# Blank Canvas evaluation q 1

Increases the sense that it's a medical, it's a very thriller, very clean, there's been an operation. And then there's the clash of the blood with the white on the bandages. And I think that's very a stark contrast, but also something you'd expect to see. Yeah. It creates very stark contrast, but it's not out of the ordinary. And the black and white and also the blue tint over the so they affect add the effect of the genre to the film to make it feel more calm. Almost has a similarity between the characters because they're both in white, they're both blued out. Both sort of they're being hidden, it gives their identity. It doesn't give much away about their identity. You can make out that they're male, but you couldn't really work out an age or things like that. I'm going to let Sam and Louis quickly just explain where we got our ideas for the costumes.
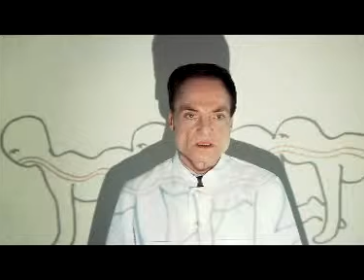[5:14]
We looked at the movies like Human Centipede 2 and Human Centipede 1 as well for the costume in terms of bandages and the type of unknown characters for the victims. But then we also looked at Hannibal for the masked doctor and the sense of unknown you get from him,
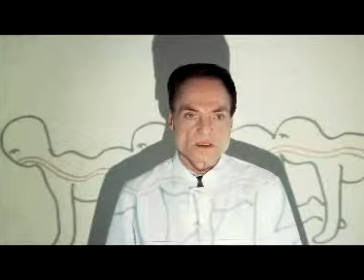[5:32]
and how the effect of not knowing the person in control gives a
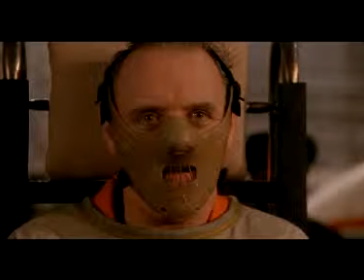[5:37]
sense of fear to that to the victim and also the viewer. Just quickly moving on. I think if we stop here, where we see large quantities of prop use, probably the most props we see throughout the entire thing. Just tracking back a little bit there, we still see this. The props are what are found in a doctor's surgery. They're very contemporary compared to the room, which looks quite old, and it's kind of that contrast we're trying to go with.
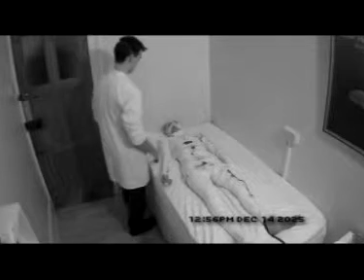[6:32]
Yeah. We also should talk about here about the camera work and editing.
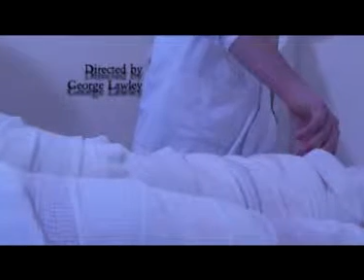[6:37]
I think that's quite, because the shot really does show that. We used a handful of different shots.
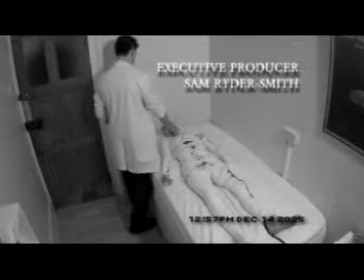[6:45]
For example, the CCTV point down view shot and zoomed in shots,
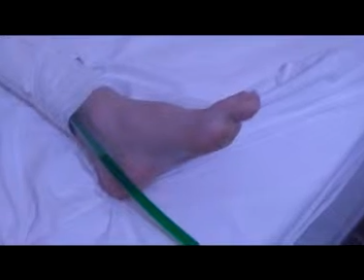[6:51]
but also the tracking and the tracking shots we've seen as well, particularly across the body, the body.
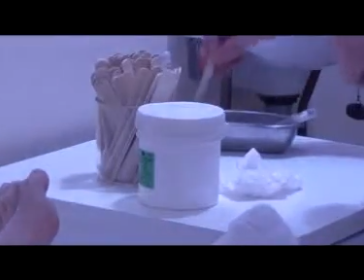[7:01]
I think what we were trying to go with, and I think you'll agree with me, was we wanted to feel
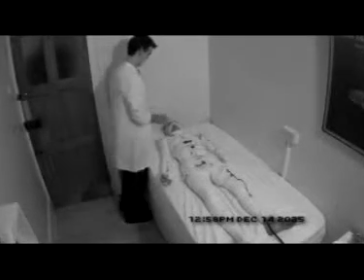[7:10]
compassion towards the patient, but we also wanted to see what it was like from the doctor's point of view.
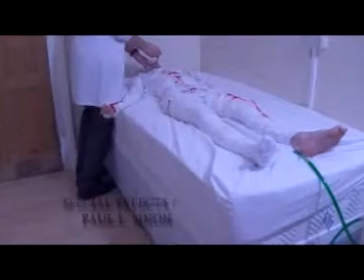[7:16]
We weren't trying to restrict the audience from just wanting to be on the side of the patient. We wanted to open it up and actually cause a bit of a controversy, I suppose, would be what. Without giving, if we'd given the audience one perspective, they wouldn't have grasped the entire story, and they wouldn't have got the same feeling of not knowing who to side with. I suppose. I mean, if you give the doctor's perspective, but you manage to get across the patient's fear and how vulnerable the patient is, it gives you so many choices. You're not sure who to side with, so it also makes it a more a brain-teasing shot, really, I think. Yeah, and that first shot, it really does sort of bring out the fear in the patient, that first sudden introduction of the character. Okay, and we'll just quickly move on.